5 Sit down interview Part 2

set your subject's eye line. Now, what do we mean by eye line?
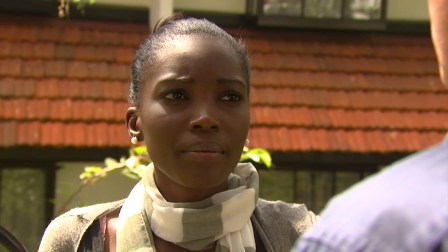(0:08)
The line between your camera and your eye. So if you're shooting down low, it gives someone an air of superiority.
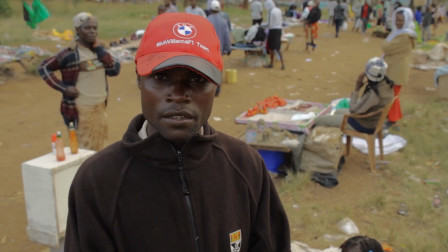(0:16)
If you're shooting from up high and they're looking up at it, they look like they're subjugated or they're somehow inferior. So in a documentary, you're not trying to do anything stylistic. You want to be completely honest.
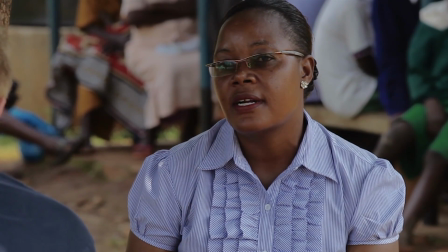(0:26)
Yeah. So that would mean that your eye line is going to be exactly the same line as the camera. So when you line it up, it's not high, it's not low, it's right straight on. The other interesting point about eye line is that as a presenter, if you're looking into this camera and I'm next to it like this, you're going to look over at me or distract me. Yeah. So for the interviewer, don't have anybody nearby that they're going to look at and distract their view. You do want the interviewee to look just slightly off at the presenter here, just slightly off screen.
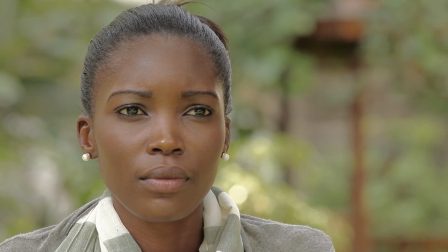(0:54)
If their eyes are going back and forth, you want to caution them. Now, let's say you're looking into the camera.
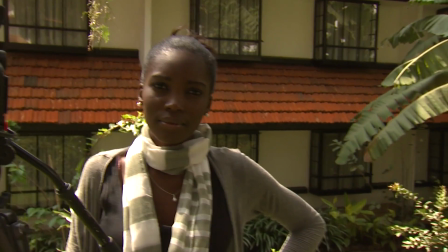(0:59)
So look right into the camera, like this. Now, I'm over here. So your eye comes over to me, right?
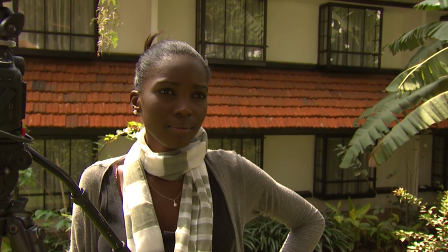(1:04)
And it goes back to the camera, back to me, back to the camera. Now, say something to the camera.
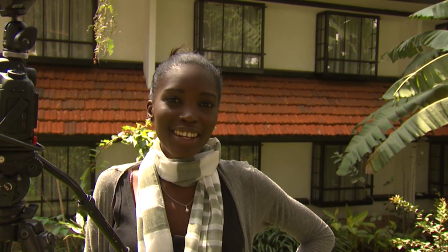(1:10)
Do your presentation.
Hi, my name is Diana Nekoye. I am a producer at Vivid Features.
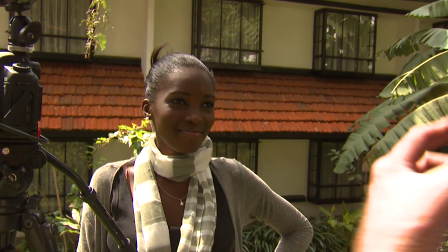(1:16)
So I'm completely distracting you because I'm right next to the camera there and I'm moving around and you can't focus, right? So when that happens, I want you to look in the camera and say, get out of my eye line. Compose your shot. Look, when people go out with their iPhone and they shoot like this, they just put you plumb in the middle of the screen. It looks awful, looks very amateurish. I want to set you off to one side or the other. It's called the rule of thirds.
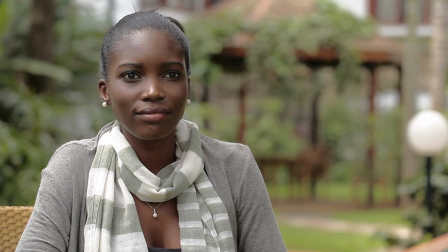(1:44)
So in your interview here, we're going to put you on 1/3 of the screen and we're going to put that gazebo on the other third of the screen. Very careful to compose the shot in terms of thirds and also in terms of foreground, middle ground, background. That gives you some sense of depth. So you might have some flowers or bushes in the foreground, you might be in the middle ground, and then we have a background. So composing the shot is what makes it look like a professional shot, so you really want to work at making it look great.
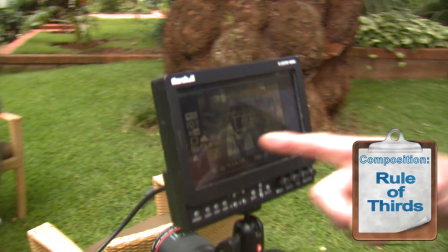(2:10)
We talk about the rule of thirds. Here we have the thirds, 1/3 here, 1/3 there.
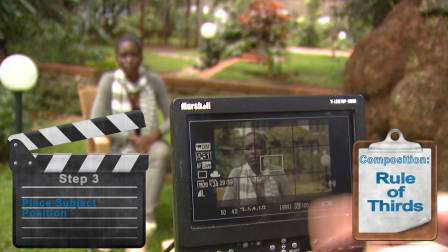(2:15)
Diana, move a little bit more to your right, just a little bit there. So now we have the gazebo here, this third.
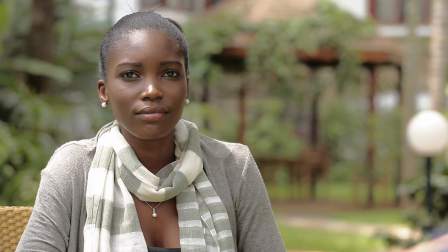(2:22)
We have her in this third. She'll always be looking back at me, but it's a great classic shot.
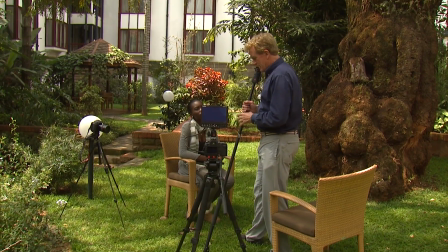(2:28)
So in setting up this shoot, Diana, we have what's called the 180-degree rule.
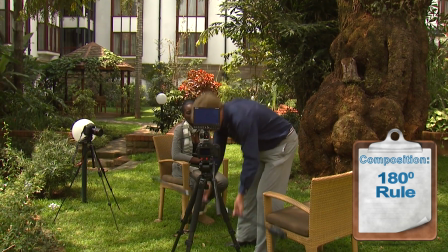(2:33)
You want to have a line, and let's say this is a line right here. You don't want to break that.
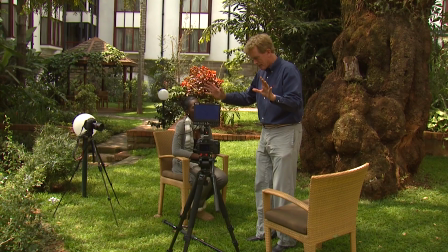(2:38)
In other words, both of your cameras have to be on that side of the line.
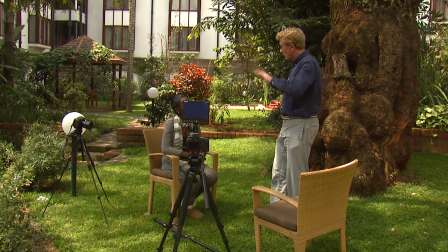(2:41)
If you cross this line, then you and I, once the viewers saw it on camera, would both be looking the same direction.
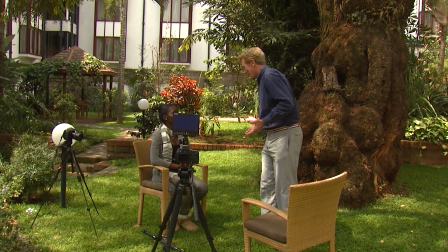(2:50)
Say both looking left or both looking right, which is extremely odd. And this is how it looks as if we're having a real conversation with each other.
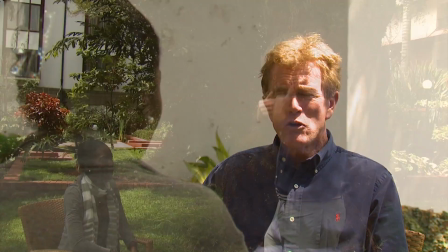(2:58)
Yeah. Okay. One camera set on me, shooting the person doing the questions.
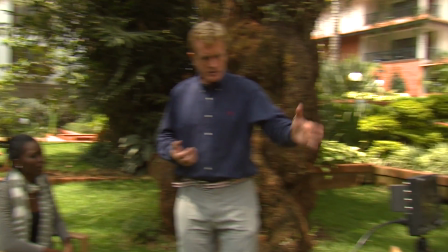(3:03)
Yeah. And then the other camera here we'll use on you.
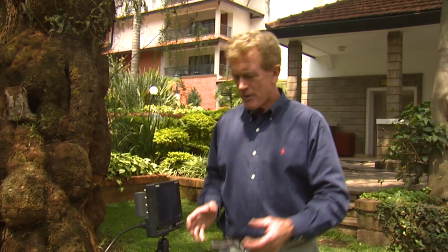(3:06)
But now, as you saw, we had a very wide lens, which is the 24mm lens.
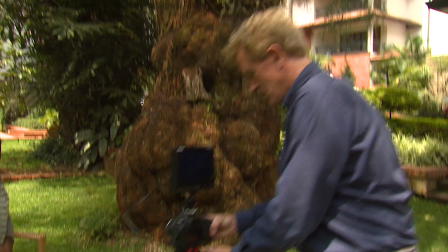(3:12)
I had to come in here to even make it look halfway decent. Then what I'll do is I'll use the 50mm lens, come a little further back,
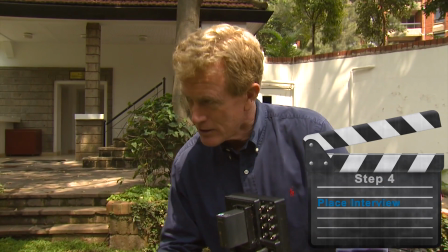(3:20)
and I want to set it up so it's very close to over my shoulder so that my head's pretty close to it,
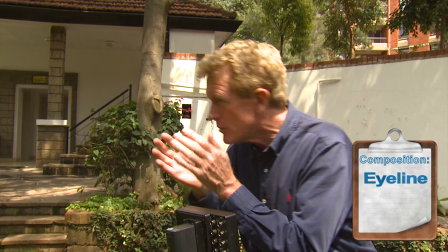(3:26)
so that your eye line is directed almost exactly to the camera. The further you are off of the eye line or the camera, the more impersonal it is,
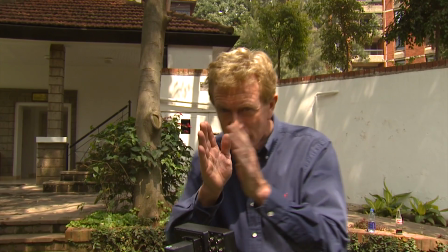(3:35)
and it's sort of an odd 1980s look as opposed to one that's just slightly off like this rather than all the way over here. So your audience will forgive you bad picture, that if it's a little out of focus, a little overexposed, a little wobbly, an audience understands you're doing a documentary, it may not be perfect. But your audience will never forgive you bad sound. The one fault of these cameras is they don't have very good sound on board. That 7D right there has what's called automatic gain control, which goes, "Meow." So you might have a background noise that actually overwhelms the person you're interviewing.